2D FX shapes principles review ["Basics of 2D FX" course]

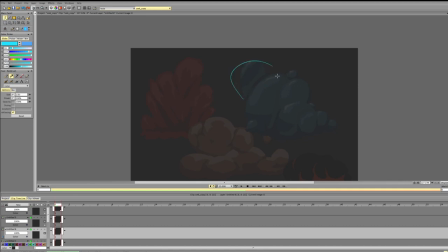2265s
one, keeping the shape, and then if there is a bigger bubble, it will kind of combine, connect to this bubble.
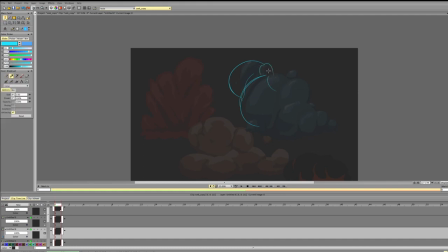2280s
Then you have like a couple smaller bubbles that intersect and combine with that bubble. They can combine like a triangle here,
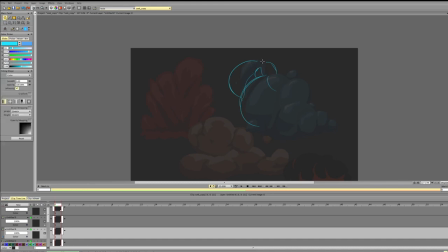2297s
and multiple bubbles can combine with each bubble. And again, trying to keep it interesting, trying to keep the shape interesting.
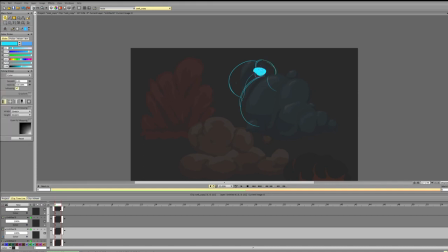And really, if you are thinking about bubbles, it's like they're literally intersecting spheres.
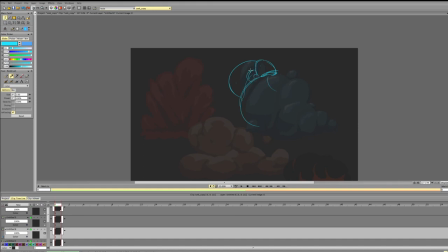2328s
So if you're putting spheres inside spheres, like half a sphere inside a sphere, more or less spheres, so it can be like one third of a sphere combined.
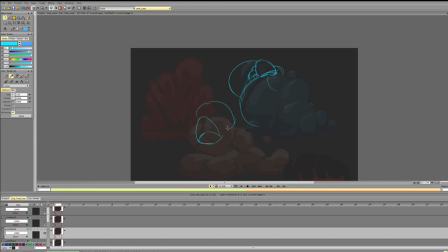2345s
It can be like half sphere combined with this one in different places.
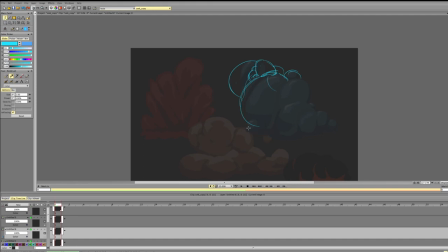Again, trying to keep it interesting, trying to combine like some bubbles go underneath, some bubbles go on top, and they form groups.
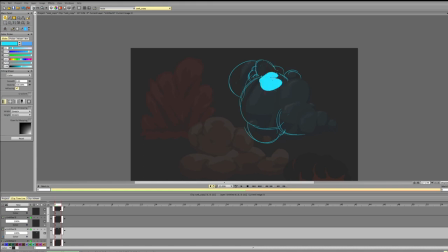2380s
For example, I want to combine this bubble. Half the bubble is on top of the other bubble, and then it goes over the different bubble. So it kind of creates this kind of intersection. And there are small bubbles.
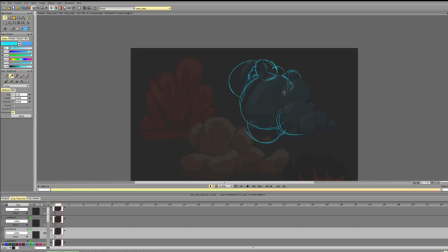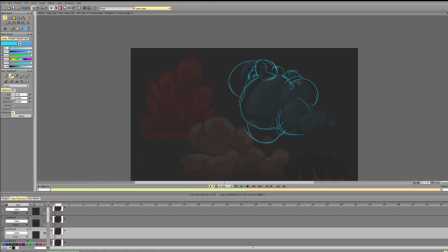Making sure it's not getting too repetitive, and that there are different types of bubbles at least, was that placed in an interesting way.
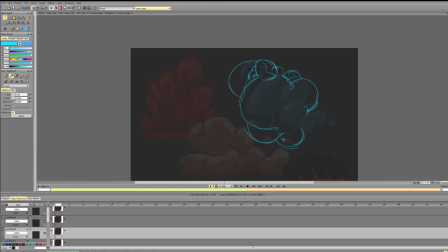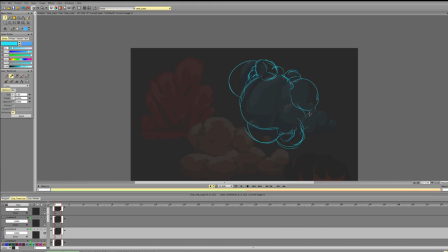So these are bubbles. We can do something like that. And then we can add like different highlights,
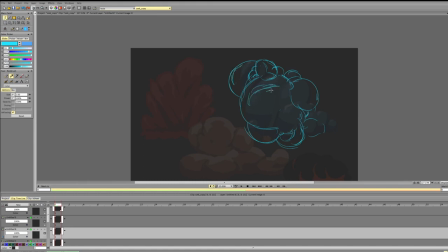2460s
and they don't necessarily have to be all with the same angle, all with the same form. And so on.
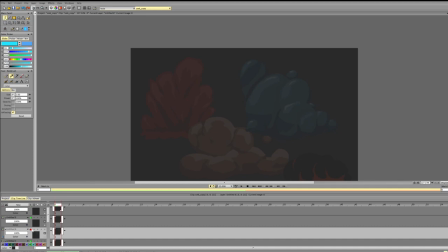2482s
And we see how much it volume it adds, how much variety it adds.
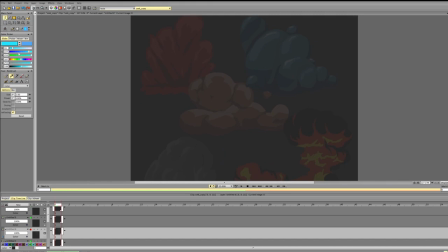2492s
So going to the smoke, again, variety in form, variety in size is what will save us. So we need to make sure that the bottom parts are not the same.
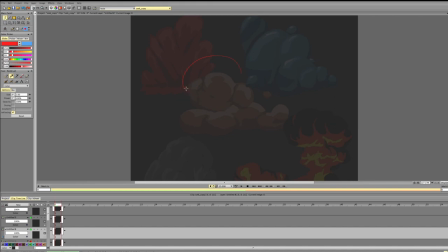2509s
So we'll make the top part bigger to increase the contrast, make this part smaller, make this part bigger, make this part slightly different, I guess bigger.
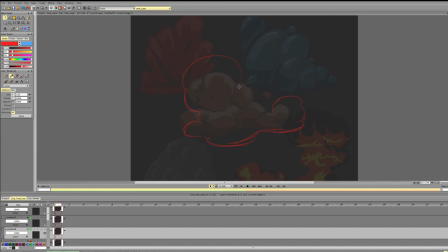2527s
Okay, now there is a distinction, there is some difference in variety. We can add this shape here, and now already the shapes are more interesting and not as clearly defined in the same way.
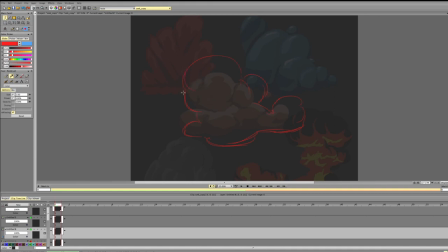2549s
So now I'll try to make sure that the shadows and all the stuff also support the volume. So for example, this shadow will emphasize that this form goes on top and in front of the bigger form.
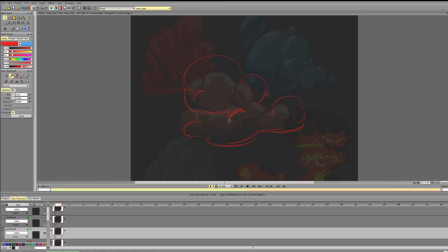2571s
And we like this, then we need to make sure that these two forms do not look exactly the same. So one be smaller, one be bigger, and maybe we can add one smaller form in front of these two.
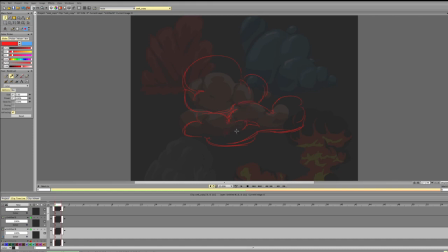2593s
And this form is bigger, so we're defining bigger mass, smaller mass, and they have their own hierarchy.
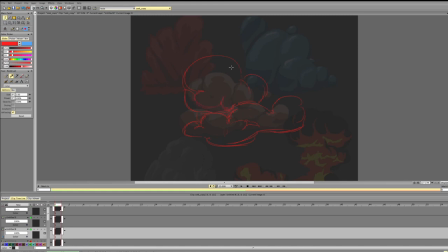2607s
I'll add a bigger shape, shadow and shape here. Make sure that the shapes do not repeat. And then already you see we have some variation and we have a better design.
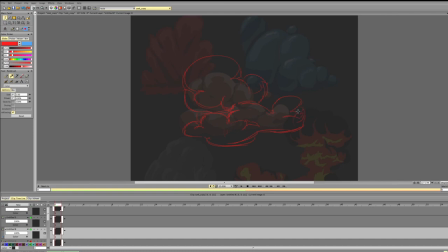Just by making sure that the masses look different, they align differently,
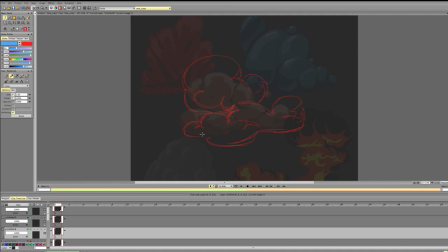2642s
and they don't repeat each other. If I add the shadow, which is this here,
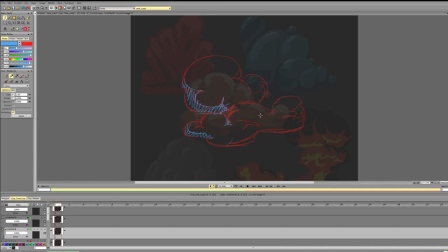2660s
make sure that the shadow again doesn't repeat the shapes too much.
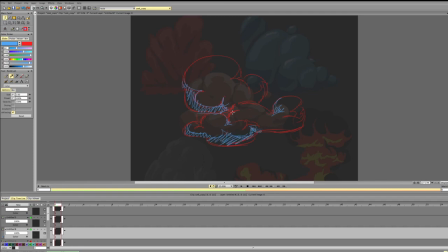These two are too similar, so we'll increase the contrast.
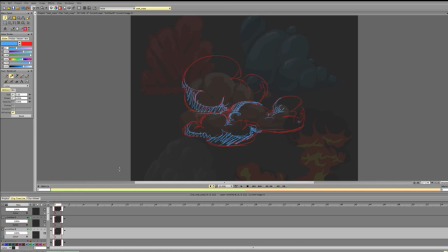And again, we're getting the volume through all that.
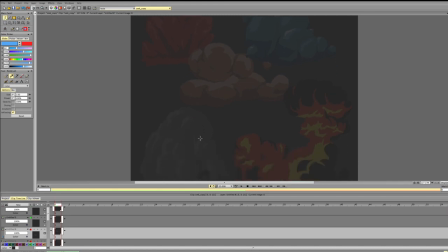2709s
Same thing here, we can do the same thing here. And with the big red explosion, it would be adjusting like the top, making sure that these two shapes do not create this parallel line.
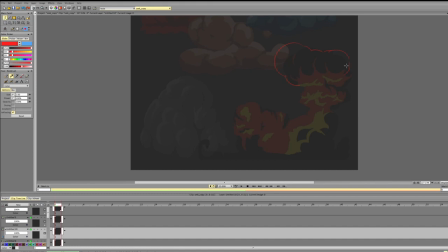2726s
So I'll increase one size, keep the other side same or smaller, angles as lower part a bit so that they create this nice dynamic feeling.
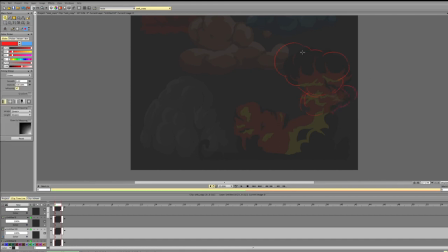2743s
Make sure that the sizes of the shapes do not match. Make sure that these shapes